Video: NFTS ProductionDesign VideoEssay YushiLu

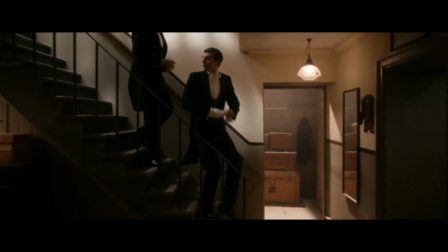0:04 Across different eras of cinema, staircases have remained a crucial element of spatial storytelling.
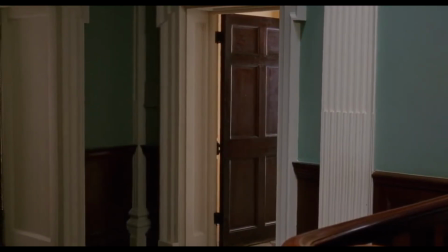0:12 They connect spaces, guide movement, and reveal social and psychological structures.
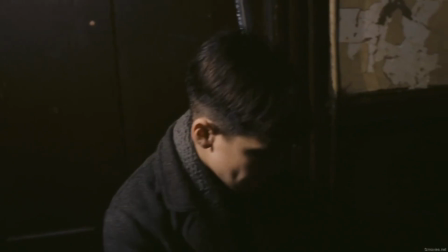0:20 For production designer, a staircase is not simply a function of architectural feature.
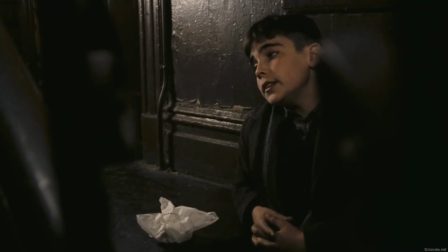0:27 It is also a tool that shapes the relationship between the space,
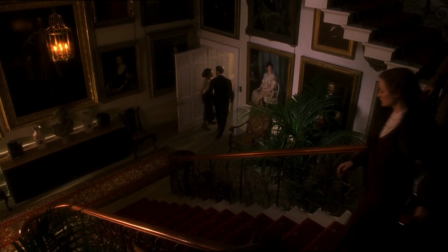0:33 character, and narrative, and give more mise-en-scene opportunity for the directors and cinematographers.
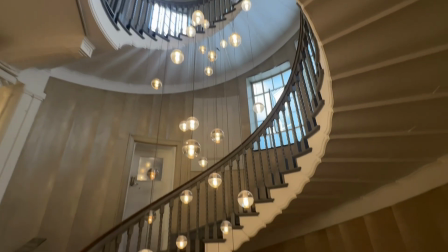0:41 Regardless set design perspective, in architectural context, the stairs in a house,
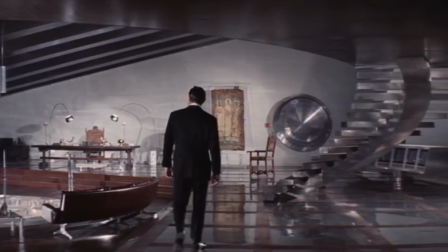0:48 sometimes described as the spine of the building,
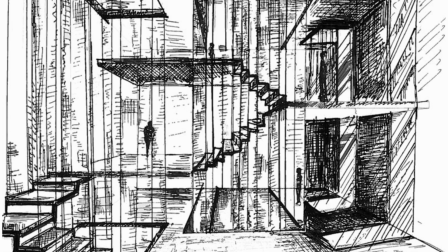0:52 the element that connect different floor levels and different shapes of spaces.
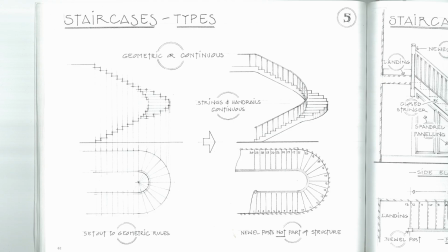0:58 This element will become a function for cinema language used by the director and provided by the designers. These weren't different families, they were the same people. They were identical. As a matter of fact, they lived in the same kind of house. But the difference was very important.
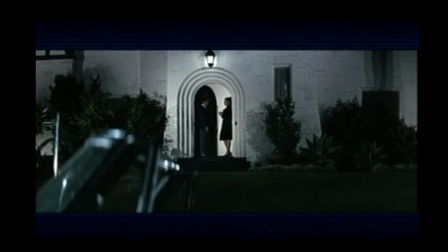1:18 The girl's house had a round door, which I painted black, in a white building.
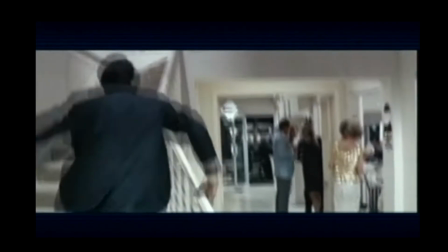1:25 And the boys had a square door, rectangular. If the staircase was straight in the boy's house, it was curved in the girl's house.
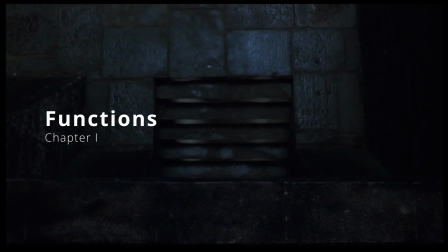1:35 When the character moves up or down through the stairs, they are not only moved through the architecture.
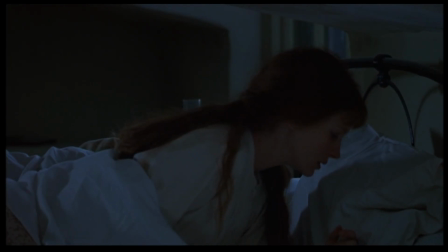1:42 I could often read out three meanings from the staircase scene.
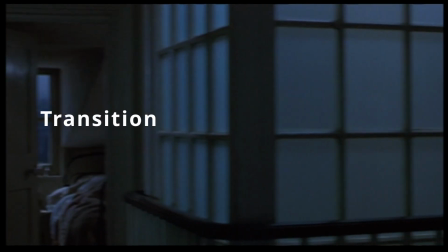1:47 Firstly, it's the way for organizing spatial transition as the environment changing.
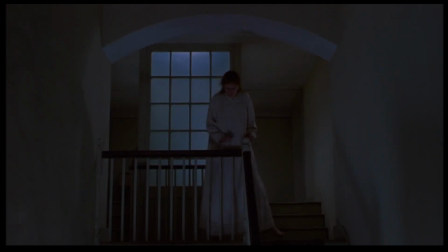1:53 These changings often signified the plot progression or the turning point.
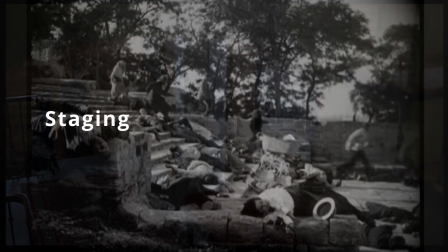1:59 And second, the moving can create a dynamic staging opportunities for camera movement and actor choreography,
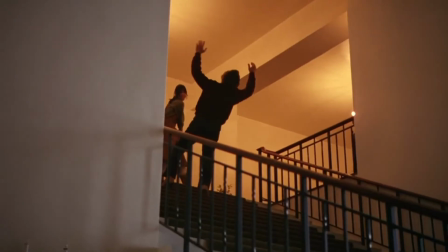2:07 making more visual tension. And thirdly, they often carry in a symbolic way,
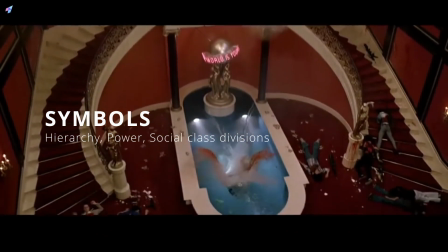2:14 representing the hierarchy, the power, or social diversions.
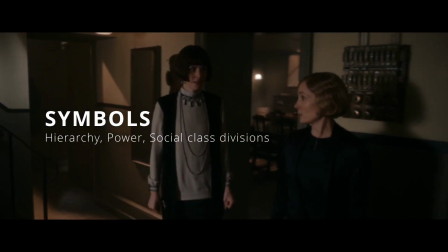2:20 Using one of the single points or combine them together will enhance the storytelling.
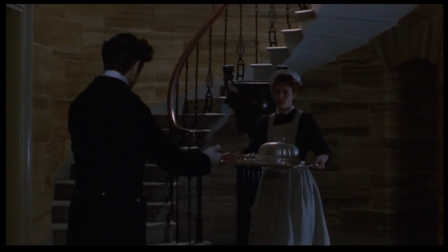2:27 I will demonstrate this by using some materials to support through films from different periods.
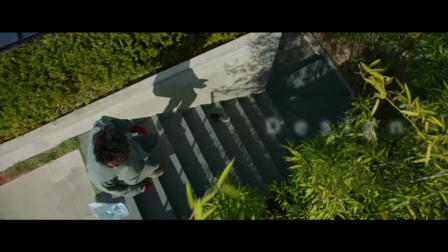2:34 This video essay will explore how the stairs designed and
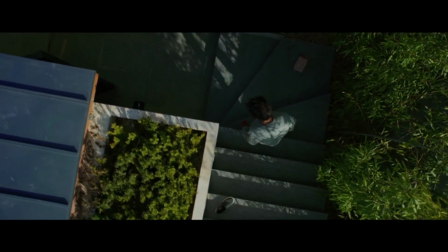2:39 constructed in the film production and how they helping and shape the storytelling.
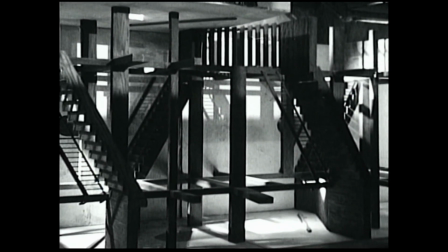2:45 Based on this, I hope to summarize a methodology that can benefit my own creative work, providing a clear and coherent study material for future spatial design that including a staircase.
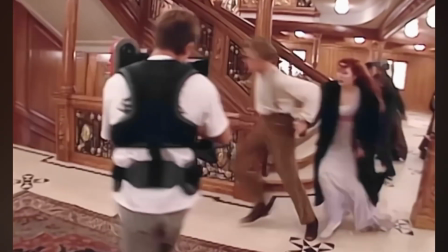3:01 Come on!
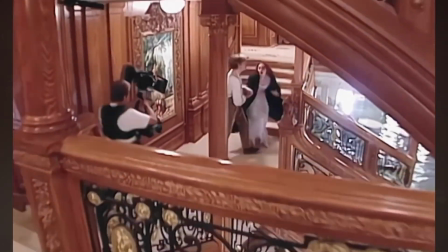3:06 Come on!
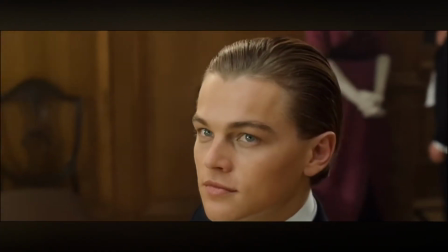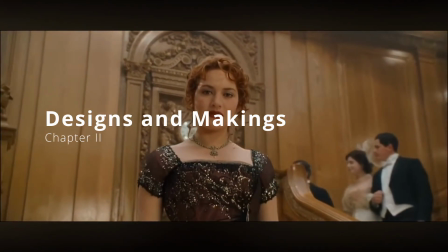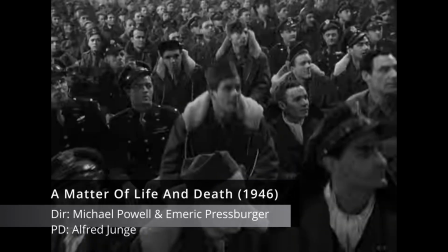3:22 One of the most iconic staircases in classic cinema appears in A Matter of Life and Death.
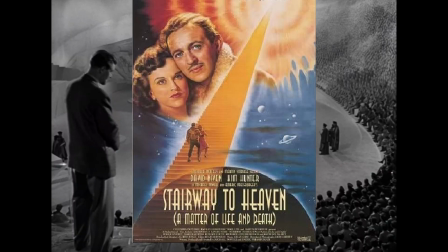3:31 It was the 10th picture of Michael Powell and Emmerich Pressburger that made together,
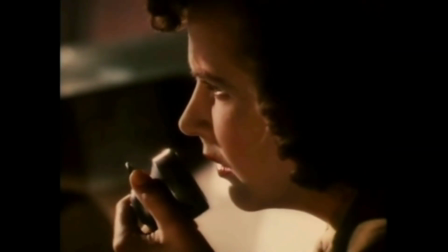3:38 and it was designed by Alfred Joner.
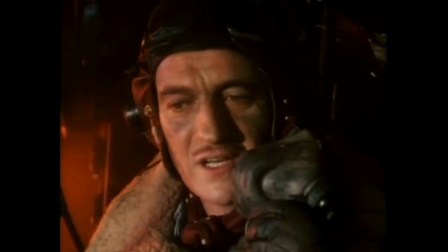3:41 A Second World War pilot miraculously survives a fatal crash, falls in love,
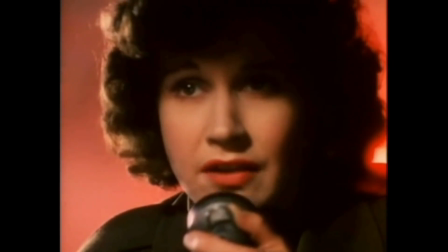3:48 and must plead his case in the heavenly court to keep his second chance at life,
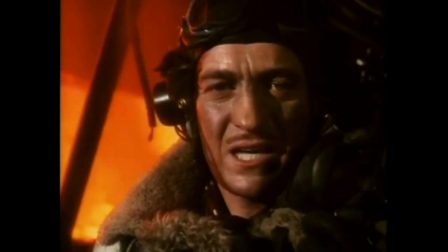3:55 to continue the love story with the lady who took his radio call.
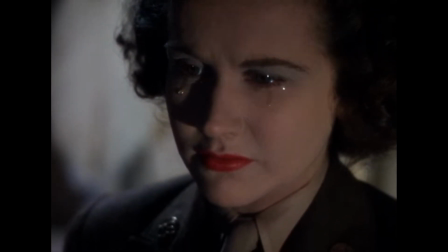4:02 Goodbye, darling.
The film features a gigantic mechanism structure, representing the stairs to heaven.